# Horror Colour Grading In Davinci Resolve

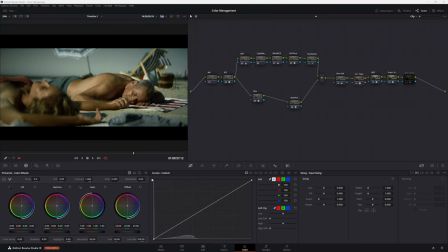[0:00]
G'day, how are we all doing today? I'm well. I'm currently drinking a coffee on my day off. I've been writing a horror film all day. G'day, welcome back. Let's talk about this grade that I have going on here.
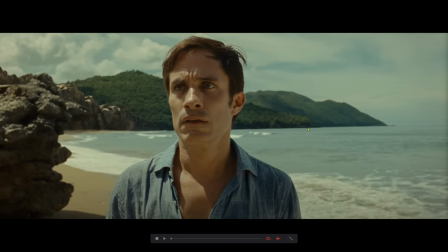[0:10]
Halfway through, I realized it was inspired by that movie, Old. So if you haven't seen Old, it's basically about a film where people go to the beach and they get old. It's okay. Anyway, I really like the look of this film. So halfway through, I sort of like started leaning towards that way. And I'll just do a breakdown of the grade. So this look actually came about by an accident.
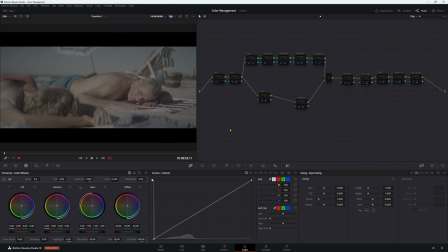[0:29]
I was designing a new LUT and it actually worked really well for this footage. So I thought I'd go with the flow and keep grading as I went.
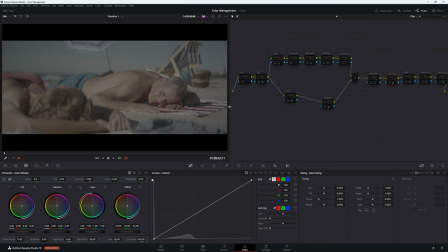[0:35]
So basically what we have here is we have some 8K red monstro footage. So at least some really nice looking footage.
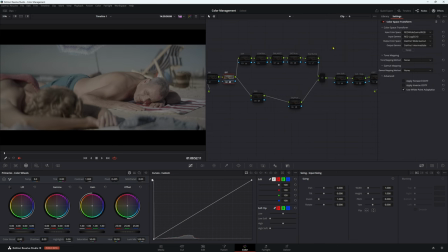[0:41]
So I've done my initial IDT here. We're going from red wide gamut RGB, red log 3G10. And then my color space is DaVinci wide gamut, DaVinci intermediate.
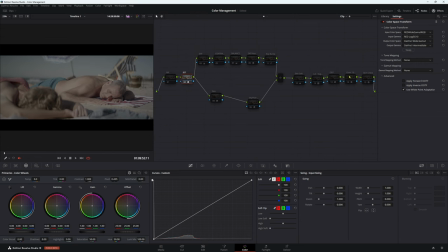[0:51]
And then for my output device transfer, I am going back from that DaVinci wide gamut, DaVinci intermediate, Rec 709, gamma 2.4, luminance mapping at max, custom max output. I mean, this is all pretty much you do the same thing every single time,
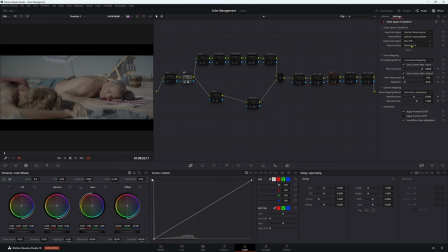[1:07]
unless you're doing for a YouTube video, then you might want to go to gamma 2.2, not 2.4. But I have a color corrected monitor, so I like to be in gamma 2.4. So this is where our image is currently sitting at.
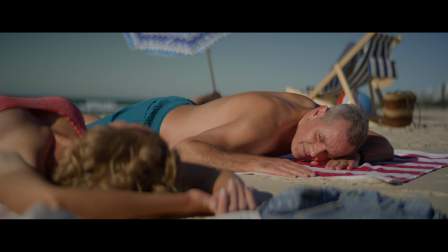[1:19]
So we have a warm looking man here hanging around on the beach with his lady friend over here.
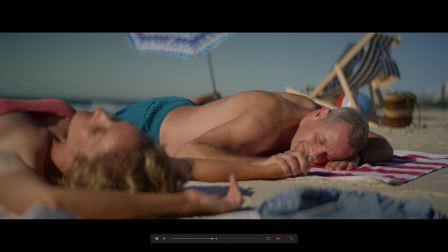[1:24]
Now they're lady friends because they hold hands. And all in all, it just looks like a really nice, pleasant day.
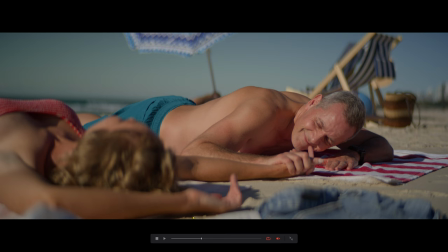[1:30]
So I thought, let's make it look like they're having an unpleasant day.
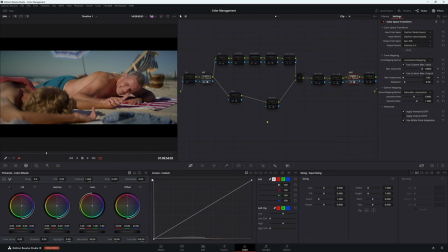[1:34]
So now the next thing I wanted to do is I wanted to grade underneath that LUT because it's always important to do your LUT first and then work underneath it.
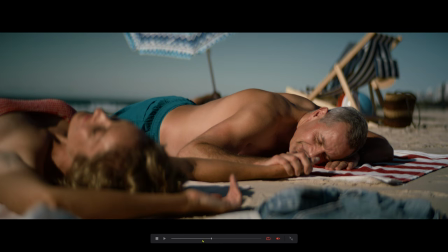[1:42]
Then we turn that LUT on and we have a much different looking image. So we can see by his skin tone has changed a lot. This color has changed a lot. All in all, the image has been brought down a lot. It's got a lot darker. It's got a lot of moodier, I would say.
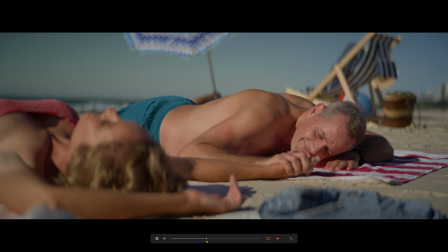[1:57]
So it's sitting in a really nice spot. Off and on. And we've got a nice density in our colors.
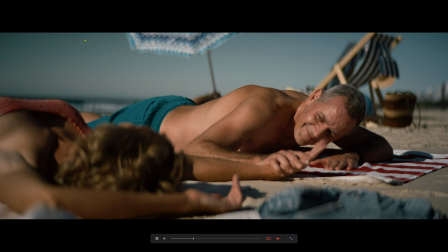[2:03]
We've also desaturated some of the other colors in our image here.
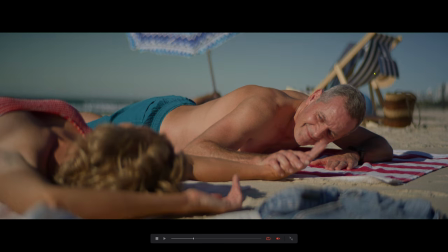[2:07]
So if we look at the reds here and our blues, they've actually been desaturated just a little bit. And pay attention to these reds because these reds are a different type of color.
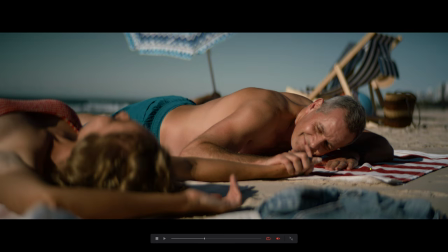[2:18]
But once we put that LUT on, they are much more muted and much more dense.
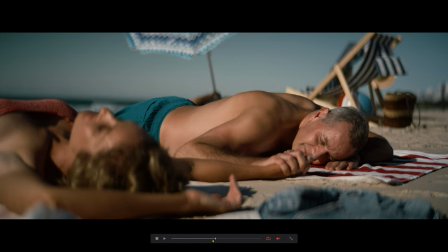[2:23]
And I really like the look of that. It looks very filmic. So I really like the way the LUT is handling this footage.
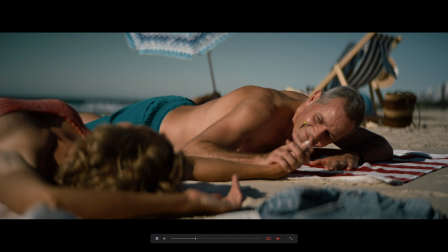[2:29]
We are already in a nice spot, but obviously we can do more.
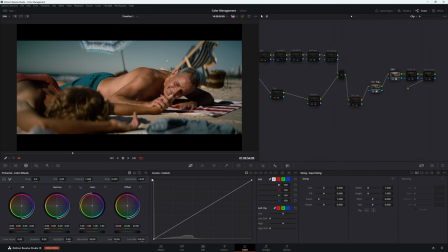[2:32]
The next thing I wanted to do is I wanted to concentrate on the skin tones because I felt like they were a little bit sharp and I wanted them just to be a little bit softer.
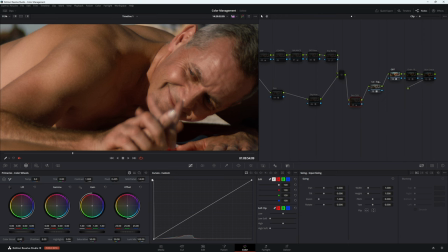[2:39]
So I've done a node here. And if we go right in and all we're really doing is just taking some of that detail down. So I've just done a simple mid-tone detail negative push here.
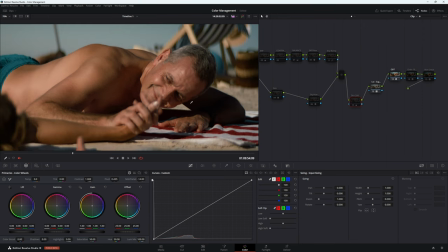[2:51]
So off, on. You probably can't see it in YouTube, but it's just kind of softening out this man's skin and obviously hers, but I can't even see her really.
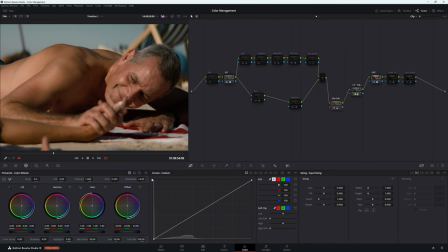[3:00]
Now moving on to my next node, and I should have said this at the start, but I work in a fixed node structure here. So you've got exposure, contrast, balance, saturation versus hue, and I'll get into this one a little bit later. And a little bit of exposure change here. And then we have a secondary one.
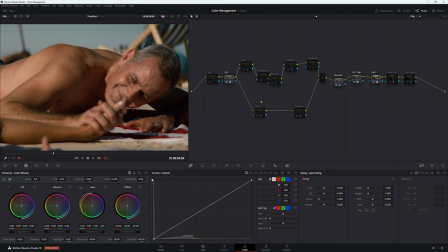[3:18]
So working in our hue for our sky and our skin tone here. But with our exposure here, let's go full screen.
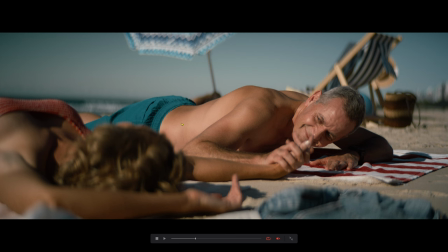[3:25]
So this is with that node still on and that's with it off. So I've just sort of brought it up just a little bit. I thought it was maybe a little bit too dark. So we don't want to go full horror straight away. So I thought, let's just push it up just a little bit.
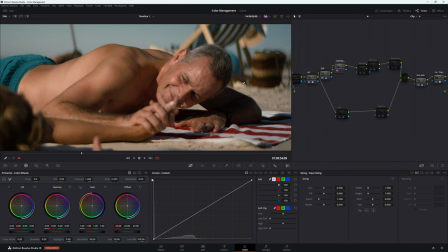[3:37]
With my contrast, I didn't change anything because I thought the LUT was doing enough, so I really didn't need to do anything.
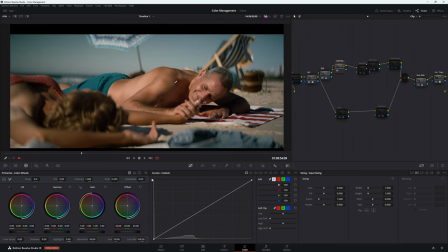[3:42]
It was already sitting in a pretty good spot, to be honest. Any more contrast, it might come across as digital looking, and I didn't want that to happen. I like the contrast where it is sitting now, so I thought I'll just leave it. Now, with my balance, I thought I would change it around a little bit, go more of a horror vibe.
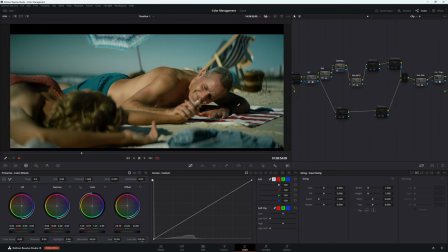[3:59]
So obviously, we've pushed towards that green a little bit more, and actually, I'll bring up my vectorscope here.